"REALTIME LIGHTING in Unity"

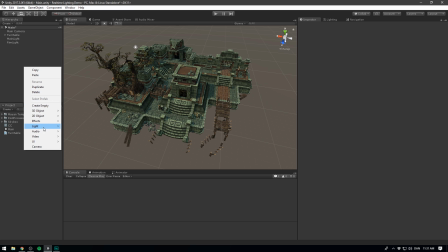[8:15]
Again, we wanna right click in the hierarchy, go light and select point light.
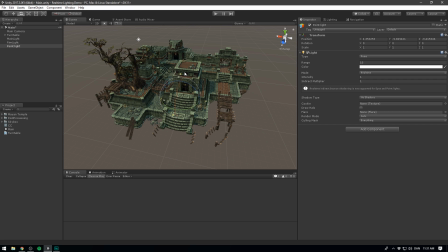[8:20]
And just like directional lights emit light in a certain direction, point lights emit light from a certain point. So if we reset the transform on this and drag it into a visible part of our environment,
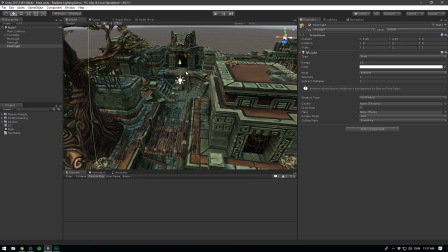[8:30]
we can immediately see that it starts applying light to this part of the environment.
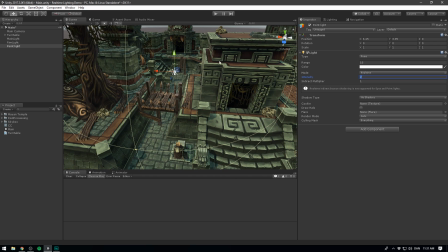[8:35]
The intensity might be a bit too low here, so we'll bump up the intensity to say two, and we can also adjust the range of our light.
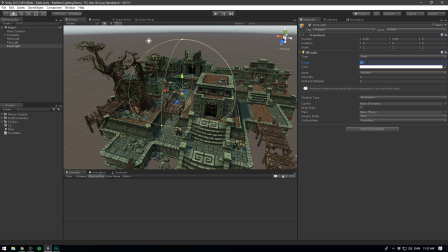[8:43]
We can either do that by dragging on the sphere or changing it in the inspector. I'm gonna set mine to around 20.
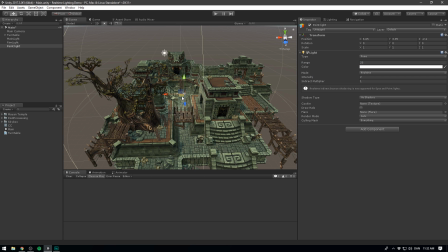[8:49]
So as you can see, this immediately gives a very cool effect, especially if we go in here and add shadows. However, if you have a lot of point lights in your scene, and having all of them render shadows can be quite performance intensive. So I definitely recommend that you keep this at a minimum. But for now, I'm just gonna set this to hard shadows.
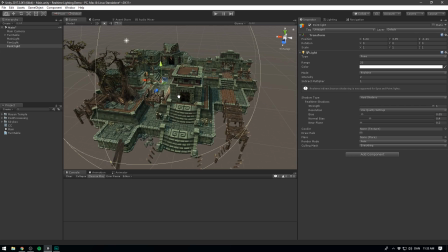[9:07]
And as you can see, this immediately looks super cool. Now I'm gonna go through the scene here and add a bunch of point lights with varying color. I find that for fantasy environments like this one, it's really important to play around with different vibrant colors. So I'll see you in a bit.
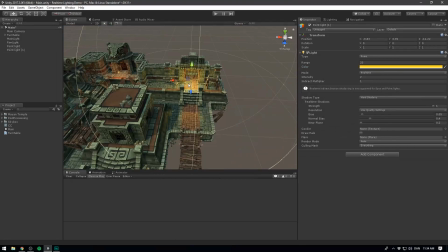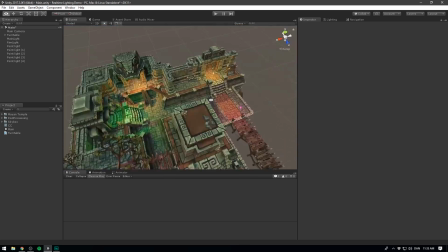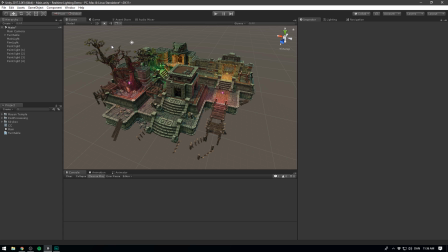[9:32]
So as you can see, that helped quite a bit. The scene feels way more interesting and less flat now. I also think that we might have exaggerated the amount of light that we need from the directional lights. So I'm gonna go into my main light here and decrease the intensity a bit.
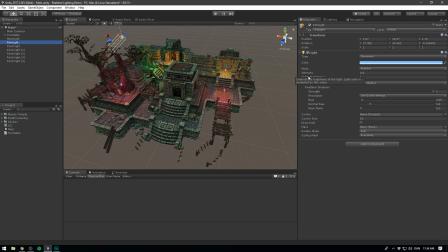[9:47]
I'd rather have the point lights take over and make it feel like most of the light is coming from the environment itself.
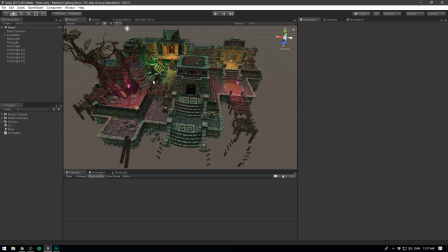[9:53]
Now I don't think it's needed for this environment, but we do have a third type of real-time light. I'm of course talking about the spotlight.
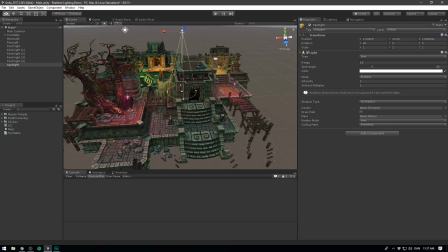[10:00]
The spotlight is fairly self-explanatory. It allows you to create spotlights within a scene.
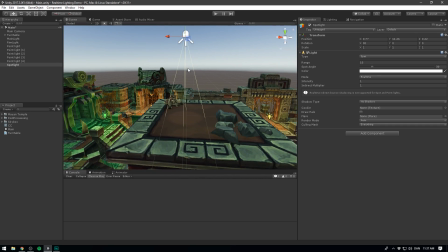[10:05]
I found that I actually very rarely use this light, but it can be really nice for highlighting certain parts of a scene, or of course for creating stuff like flashlights.
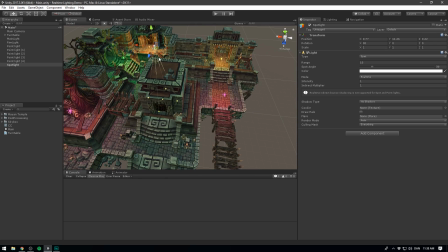[10:14]
Say we wanted to really emphasize these two skeletons. A way to do that would be put a spotlight right on top of them, maybe move it a bit closer.
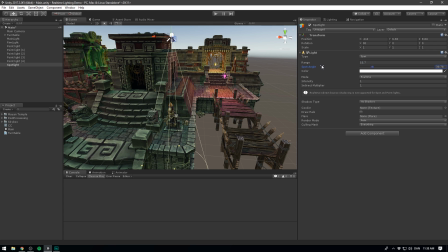[10:23]
You can play with the range of the light here, as well as the spot angle, and then increase the intensity.
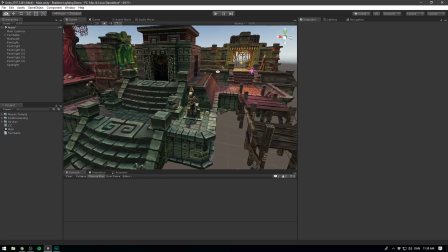[10:29]
And we can of course also add some shadows. And as you can see, it really helps our skeleton pop.
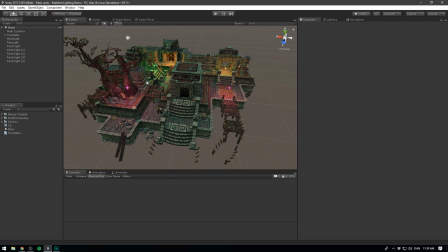[10:34]
But for now, I'm just going to delete it. Now, the last type of light that I want to add is actually not a real-time light. However, I'll show you a few tricks for making it look like it is. What I'm referring to is what we call emissive materials.
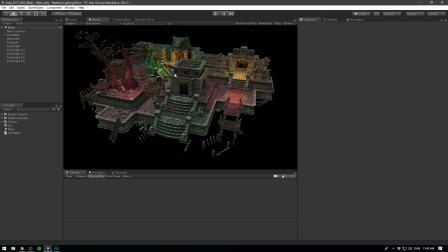[10:48]
So I would really like this doorway to light up. This way it could kind of act like a focal point for the scene.
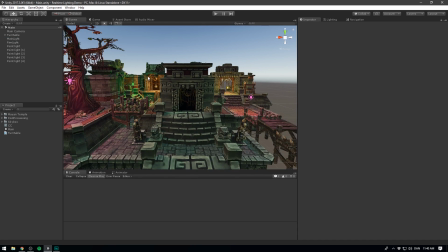[10:54]
But how do we do this using lights? All the lights that we've seen so far do emit light onto the surroundings, but they aren't actually visible themselves.
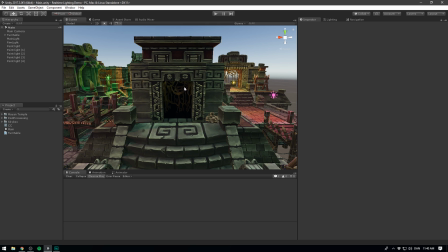[11:03]
So how do we create an actually visible light? Well to do that, we first need to create the object for our light. If you want to make a lamp, you can go inside of Blender or any other 3D modeling program and model out a lamp. In our case, we just want a flat doorway. So I'm just going to use a plane. We'll right click in the hierarchy, go 3D object and select plane.
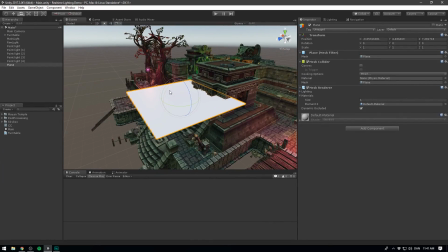[11:23]
And it's going to create a flat plane inside of the game. I'm going to rotate this by 90 degrees so it's pointing directly forward.
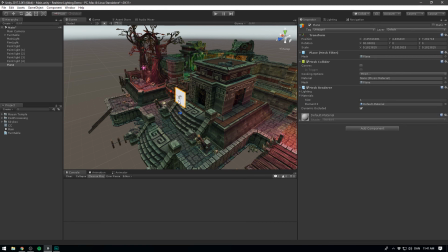[11:29]
I'm also going to size it down and place it in our door frame.
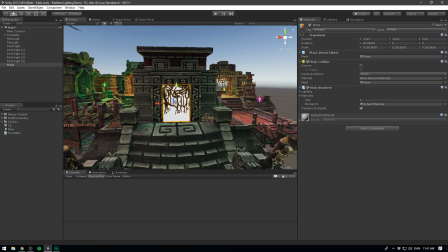[11:33]
Once we are satisfied with the placement of our plane, we want to go ahead and add an emissive material to it.
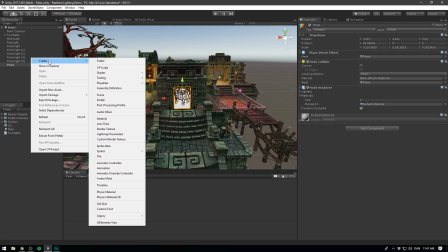[11:38]
To do this, we'll right click in the project, go create material and we'll call this material glow.
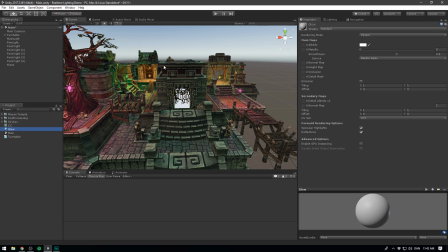[11:44]
We'll select the plane and drag our glow material onto it. And now we can pretty much leave all of the settings as is here. The only thing that we want to do is go ahead and check emission. Here we can define a color for our emission.
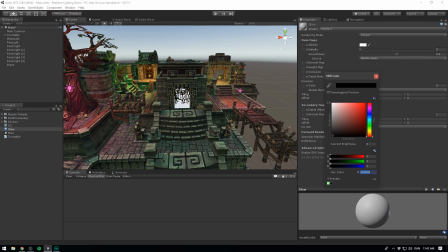[11:56]
I want to make this a light blue, and I've actually prepared a color beforehand. You can go ahead and copy it if you want to.
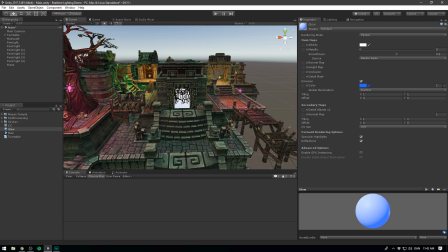[12:02]
I also want to bump up the intensity of the emission, which we control over here. So I'm going to set that to 5. And as you can see, our object now looks very bright,
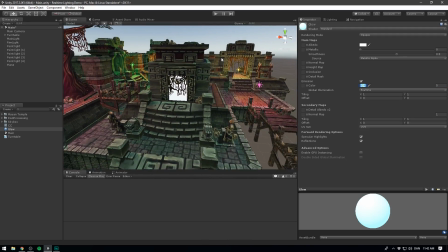[12:12]
but it doesn't have that glow-like effect, and it's still not influencing the rest of our environment.
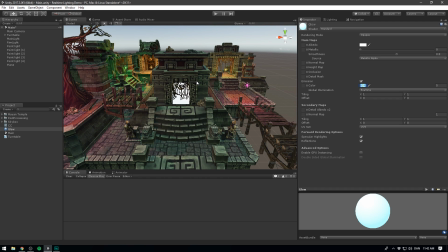[12:18]
Well, for the first problem, we can fix that using a post-processing effect.